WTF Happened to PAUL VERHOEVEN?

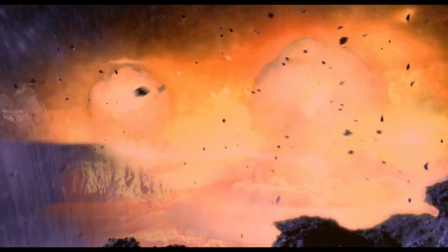(20:30)
Watching Starship Troopers is such an amazing experience because you get to experience it multiple times,
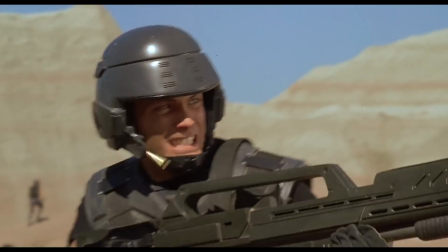(20:37)
multiple points of views from from multiple life stages. It just gets better with age as I age and the film ages.
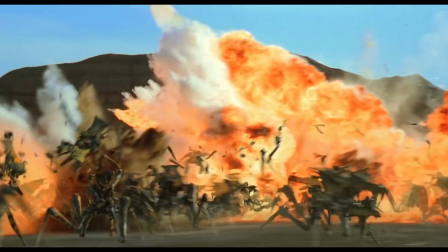(20:46)
It's like a like a fine cinematic wine.
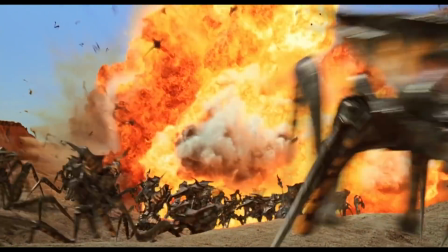(20:49)
But this time Francis ford coppola didn't make it paul verhoven did the
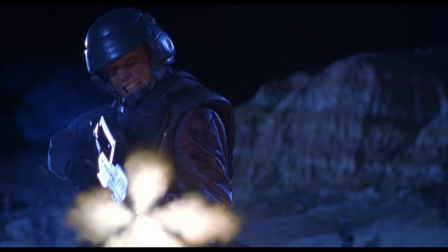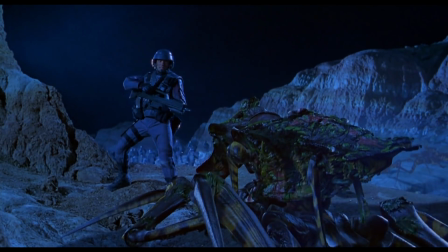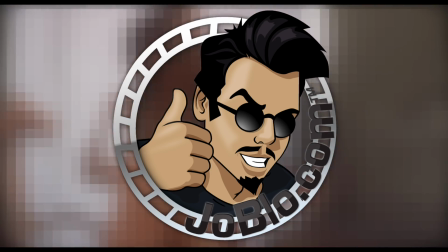(21:08)
controversial co-ed shower scene which featured lots of the cast male
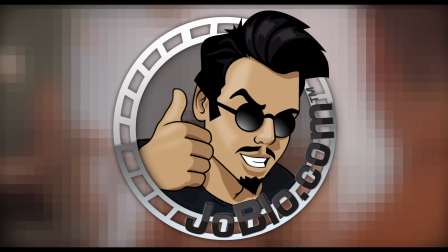(21:13)
and and women nude was only done after paul verhoven
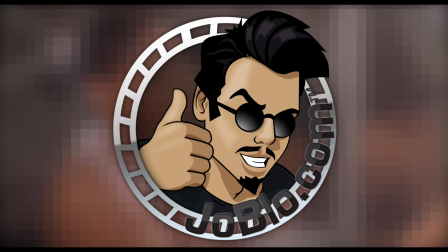(21:18)
agreed to direct the scene naked himself because apparently being naked
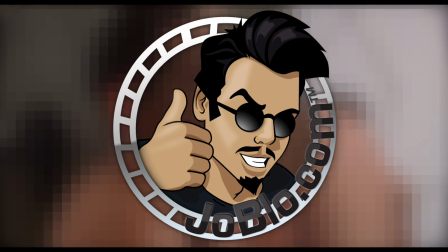(21:23)
directed by a naked man is is easier but it's Like,
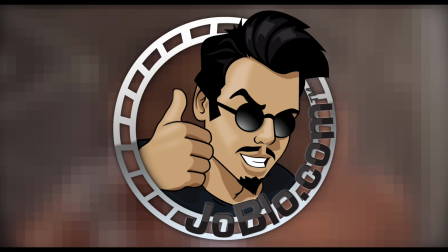(21:28)
do you guys really think that Paul Verhoeven had a hard time taking off his clothes?
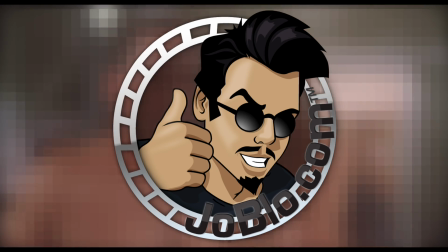(21:33)
I mean, he is Dutch. Just saying. Verhoeven has always clashed with how Americans see nudity.
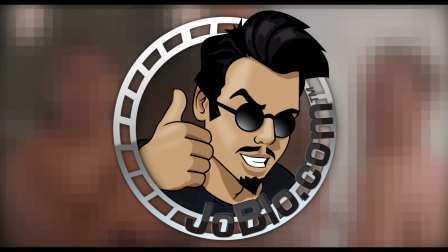(21:41)
He sees their American stance on nudity in movies very strange. And many people agree with him.
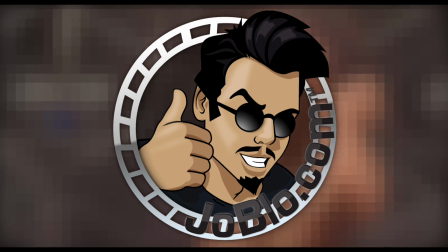(21:48)
And he said that it's harder to get a naked body past the censors than it is a body riddled with bullets.
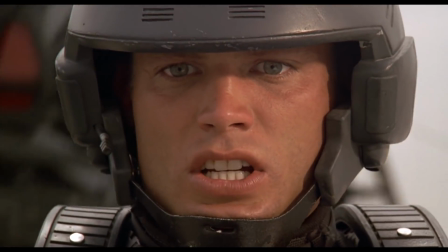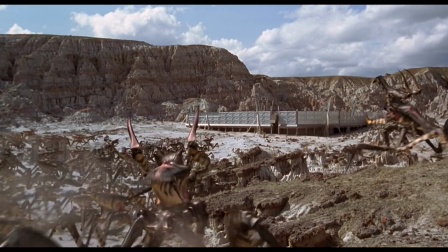(22:01)
the film is based off the 1959 novel of the same name but paul verhoven admits that he never finished reading it but of course you know paul just wanted to
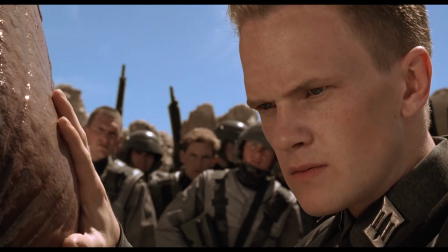(22:10)
do his own thing and make statements about the military and government control and any war in general just remember he grew up in
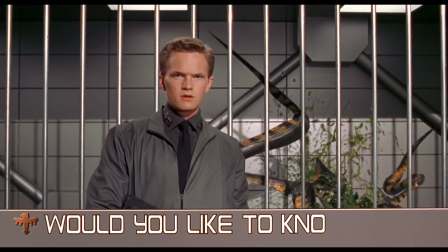(22:18)
in a war would you like to know more when the film was released it received mixed reviews with
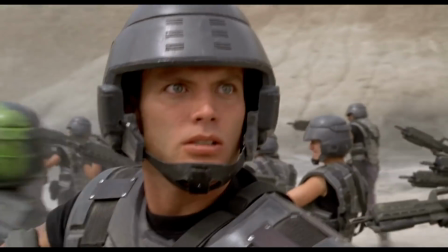(22:27)
most calling it a fun movie with horrible acting but of course many people
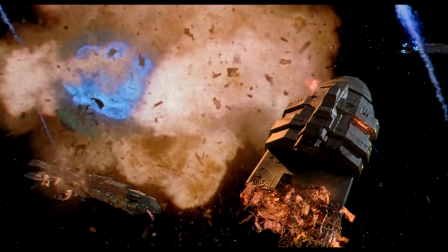(22:31)
didn't get it the film would pull in 121 million dollars on a budget of
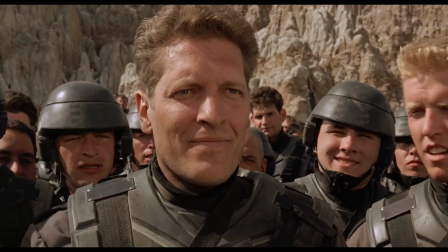(22:36)
105 million so starship troopers was looked
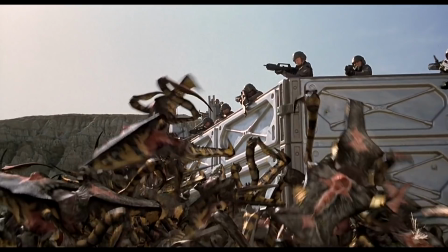(22:41)
at as a financial disaster yet even with those numbers the film has spawned an
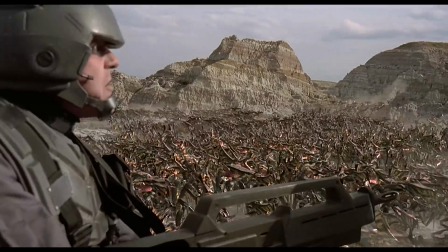(22:46)
entire franchise with four direct-to-video sequels comics video games and even an
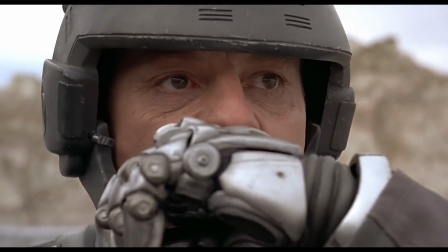(22:52)
animated tv series but who cares about all those paul verhoeven said that starship
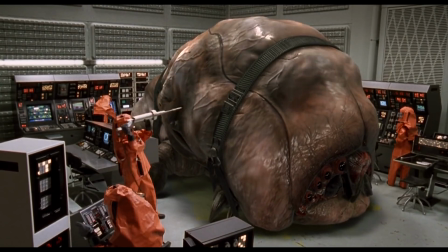(22:57)
troopers is his favorite movie he's ever directed verhoeven said that his
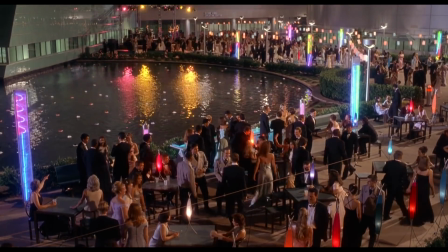(23:03)
intention with starship troopers was to make 90210 in space he
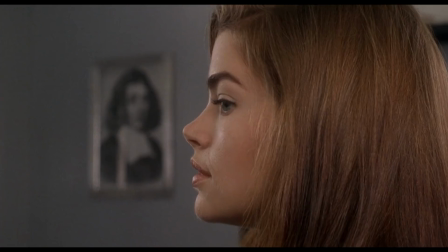(23:08)
wanted everyone in the cast to resemble a proto-fascist ideal
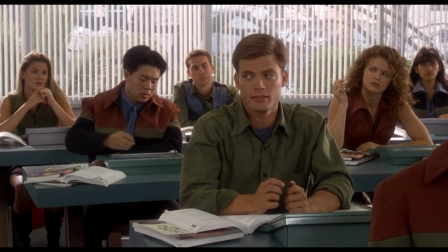(23:12)
and the acting in the movie was probably my biggest concern about
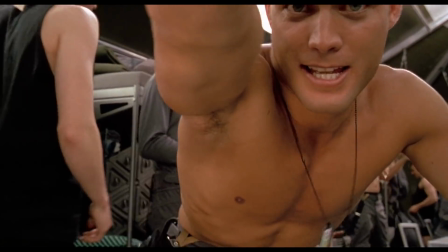(23:18)
it at first when i was young and dumb and i didn't get it then i watched it again and it's
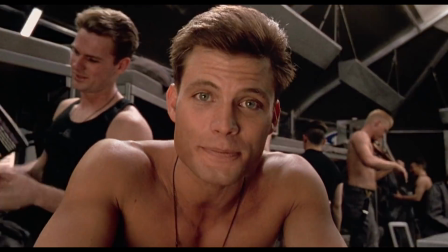(23:23)
totally obvious that these bad performances are on purpose they really
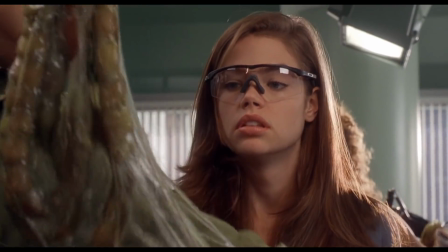(23:29)
help push the film's message it's freaking brilliant paul verhoeven was like he was dedicated
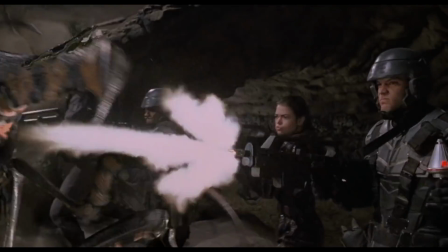(23:35)
to to what he wanted out of this film and he got it only paul verhoeven could
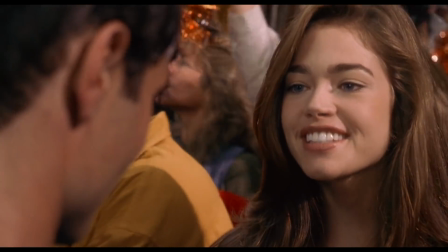(23:41)
make such a powerful statement with such crappy acting from such unlikable
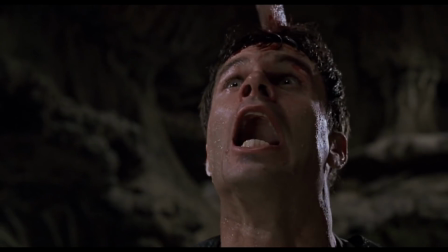(23:47)
characters once again this movie is so dumb, it's smart, if that makes sense.
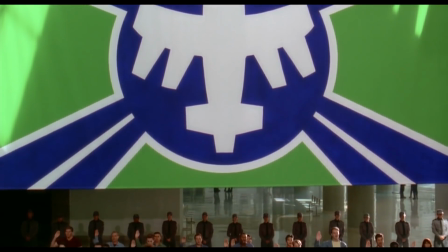(23:54)
He also went on the record that this movie was always intended to be a satire,
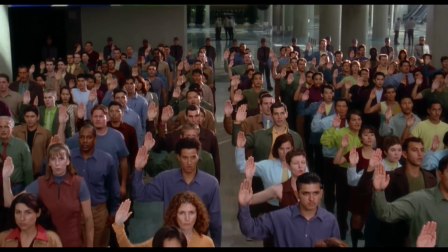(23:59)
saying that basically the political undercurrent of the film is that these heroes are living in a fascist utopia,
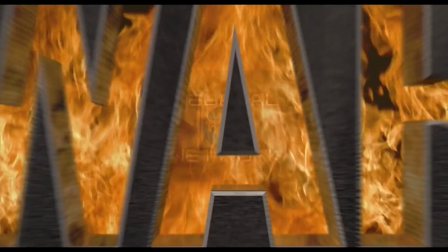(24:07)
and they aren't even aware of it. That's the point, and I love how Starship Troopers' story is structured,
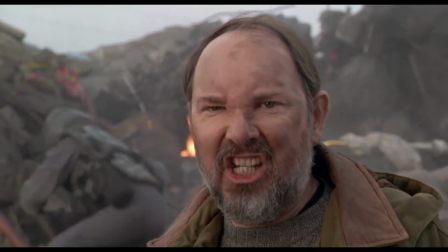(24:15)
and how it mostly plays out through this world's mainstream media and propaganda,
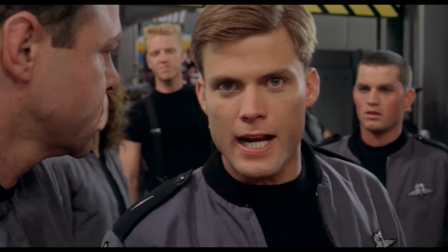(24:20)
making it feel like you are there experiencing these events the way that the characters would if they were watching TV,
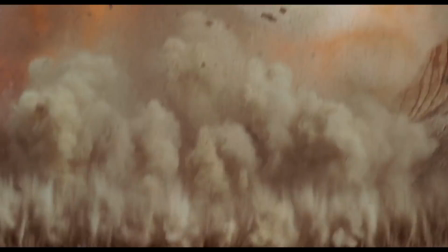(24:29)
like RoboCop. And much like his other notorious bomb, Showgirls, Starship Troopers has gained a cult following.